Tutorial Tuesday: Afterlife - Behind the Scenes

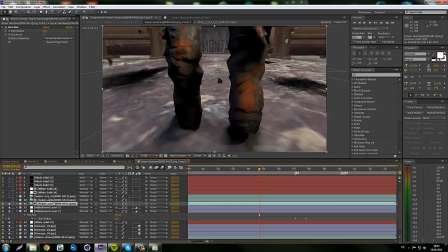(8:07)
So I took another copy just to put it on top. Alright. Then what's that? That's the ambient occlusion. I rendered out an ambient occlusion pass in Cinema 4D just to have some control over how much shadow I want.
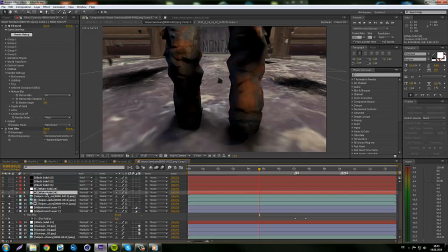(8:26)
And that's always good to like render out as many passes as you can, as long as you have the disk space for it. And yeah, I might show you some tips on Cinema 4D soon, if you guys want it.
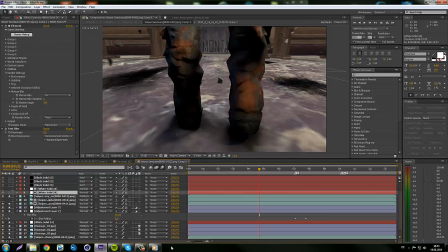(8:41)
If you guys want me to stick to After Effects, I can do that too. But I'm kind of running out of ideas, so I guess I'll do that. But yeah, so we have that ambient occlusion pass. I can show you that when I do Cinema 4D tutorials.
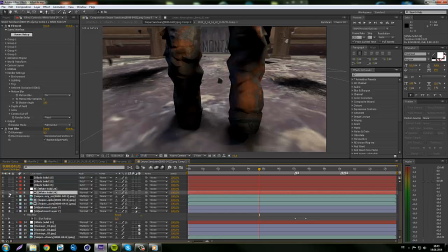(8:58)
Then I had, yeah, right. This is where it's get kind of weird. I first of all had copied the element layer here with the text and the pieces,
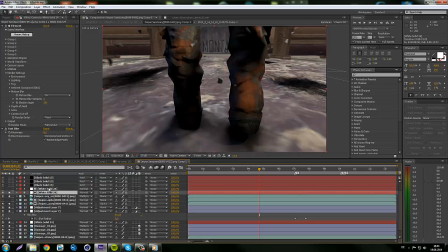(9:14)
and then I took another layer of that and set it as a
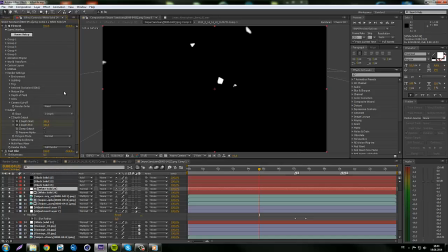(9:22)
luma matte, so a CDAP pass, and I already showed you that in another tutorial how to do that. And I kind of just
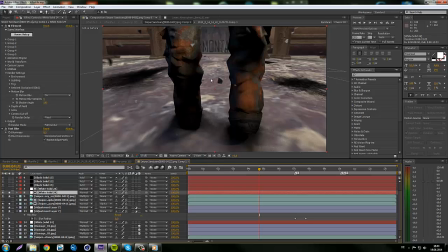(9:31)
so I set it so that it only shows up the pieces in front of the sniper, and yeah,
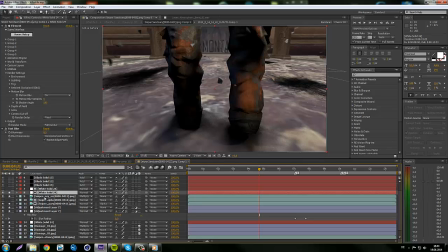(9:44)
that's how I set that up, because you can't just if I didn't do that, like it will all be behind the sniper and would just look pretty plain, And yeah, so that's why I did that.
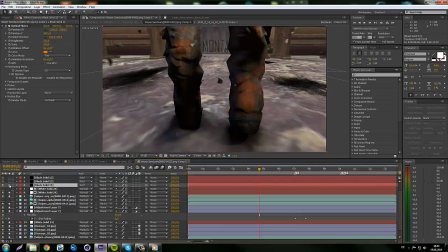(10:02)
Alright, what else? I think those are just flares. So there's one flare, just to add some lighting. Where's this one actually? I don't see it. Whatever. And there's another one.
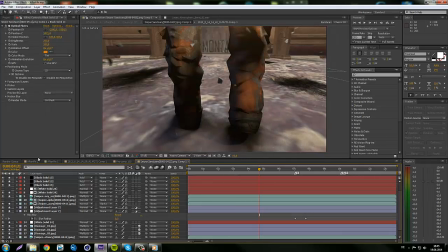(10:15)
Wait, there. Yeah. Just to add some lighting. Flares are always good because they gives you some perspection.
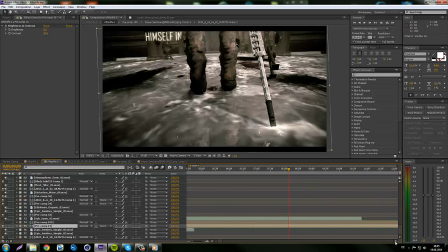(10:25)
Perspection? Is it called perspection? I don't even know. Oh. There you go. Alright, so that's how I set that up.
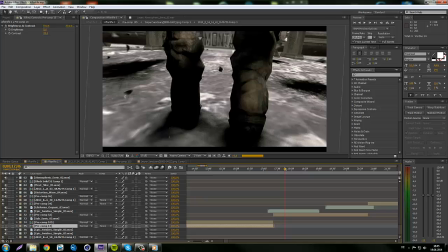(10:38)
Then next up was
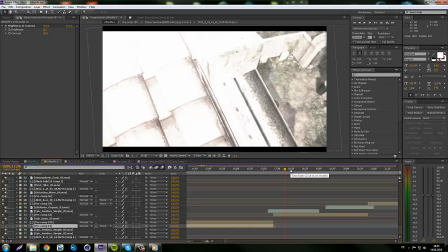(10:43)
pretty cool camera pan, like from on top of the roof. Like I said before, go for some interesting camera moves.
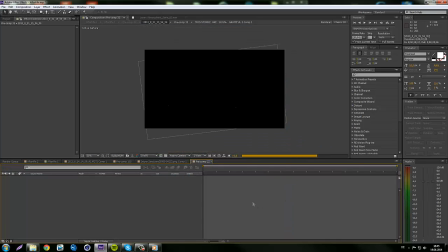(10:54)
Alright, and this one was pretty cool in my opinion. Let me just zoom in.
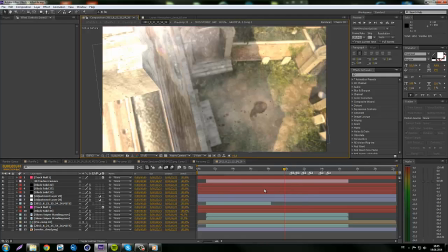(11:02)
Load that shit up. Alright. There you go.
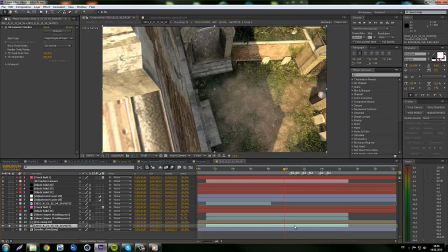(11:05)
So, basically, cinematic down here at the bottom. Then, what's that?
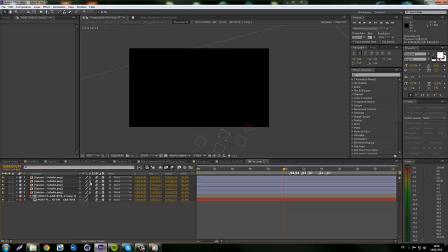(11:14)
Let me see. Okay.
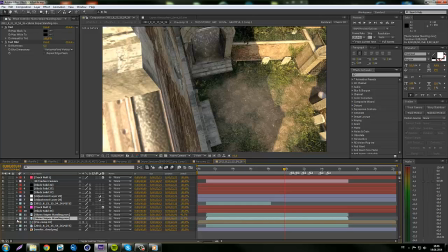(11:18)
Yeah. So, we'll come to that in a second. Then I rendered out the sniper. In a 3D, I just tracked it. Added sniper in there. And then I had a shadow. The same copy, just a little bit tilted, so it looked like a shadow on the ground.
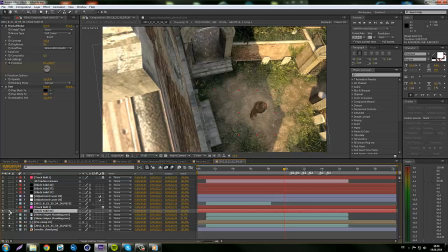(11:40)
Then a fractal noise. What was that about? I wonder. Huh. I think that was just... I don't even remember.
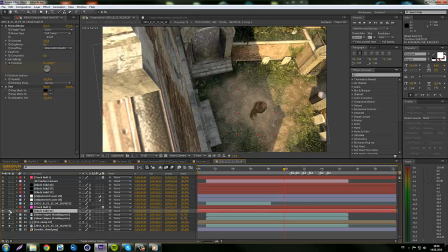(11:55)
Like, that was nearly a year ago when I made this little cinematic, so I'm not quite sure. But it looks like I kind of wanted to fake something.
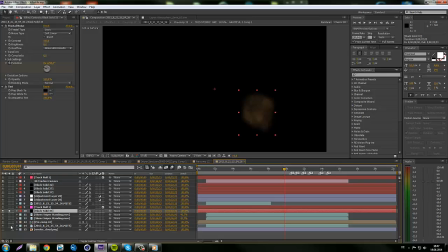(12:08)
Oh yeah, I wanted to fake the dust, right?